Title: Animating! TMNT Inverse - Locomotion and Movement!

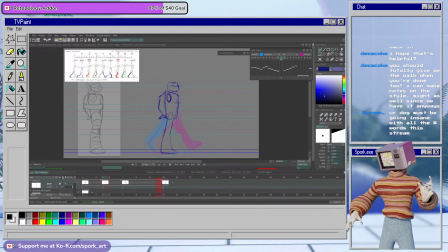(22:54)
We can favor this frame a little bit, and especially because we don't want the leg to look like the knee is locking, we can add a nice, like, curve in here. But we do want to make sure that the foot is pretty much flat on the ground.
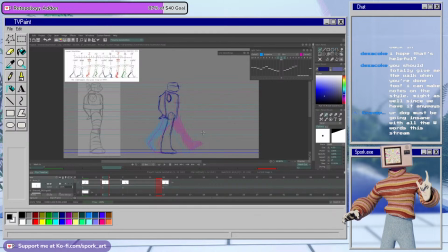(23:14)
That's one of the most important things, is making sure that the feet lock and don't slide. And then the back leg is going to be kind of bent like this.
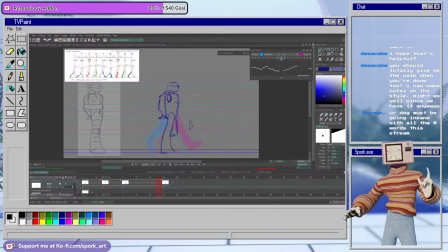(23:34)
Depending on your character, you might see that nice, well, I don't know, a lot of the times you want to have some good negative space in between these two legs, but you want to make sure that it's
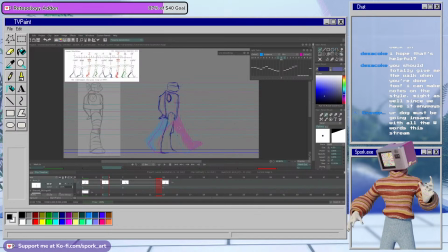(23:50)
a readable amount and not an amount that looks like a mistake or like you missed a section when coloring. So I will play around with having this negative space here, but if it doesn't work, then I'll just move it a little bit.
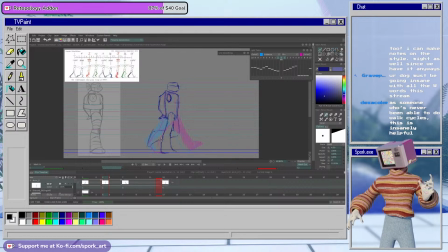I'm glad. Walk cycles can be tricky, and like I said, there's multiple ways of doing them. There's not just one particular way.
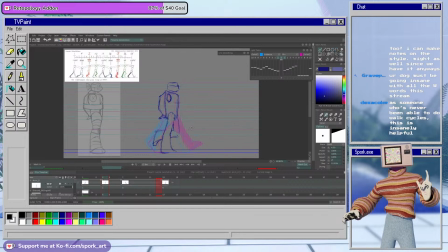(24:26)
This is the way that works for me, and the way that works for a lot of people. Again, some people can just, like, do the head and body movement and then add the legs later. I can't work like that. It's not my thing. But what works for you works for you.
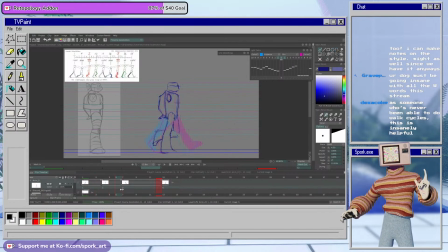(24:44)
So now I'm just checking to make sure that the thigh and shin didn't, like, get too long. You can fudge around with the length of both in this frame in particular, not so much in the other two.
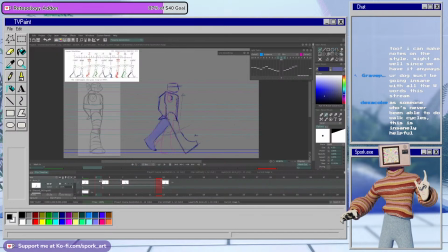(24:59)
But in this frame, you can fudge a little bit if the silhouette reads better. And I think it does, because having this negative space gap right here, this little triangle, is so good for readability.
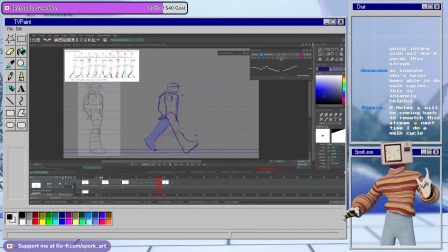But the thigh is looking a little skinny, and so I don't want to be too harsh on the model. But again, having that negative space is a balance of making sure it doesn't look like there was a coloring error.
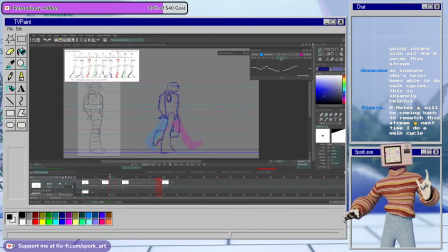(25:40)
Oh, absolutely. If you want me to send you the guide on the walk cycle, I can also DM it to you, Red. Because I think there's a difference between, like, just looking at this image and then having someone explain it to you, right?
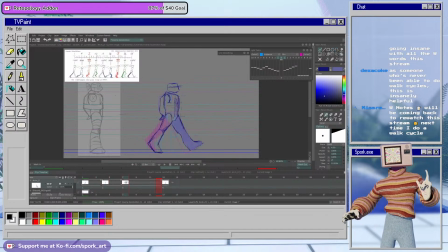(26:01)
So I will fix the volumes on the legs later, but for now I think we're working okay. And then I can just airbrush this back leg.
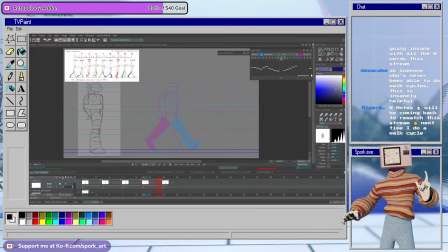(26:20)
And then we're gonna do the exact same thing for the other side. So, I hate that the mic can pick up my sniffles, but,
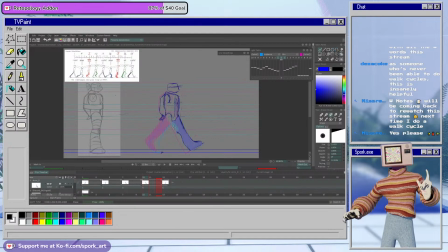(26:39)
for this side, same thing, except it's the other leg. So now the back leg, the left leg is load bearing, and the front leg is going to be our movement leg.
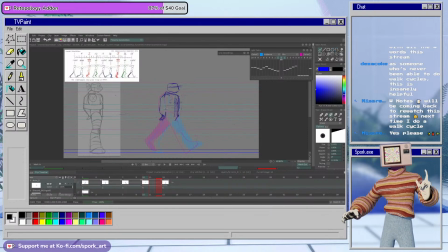(26:55)
And we're also going to start moving forward with the torso. Or I guess it's more like back.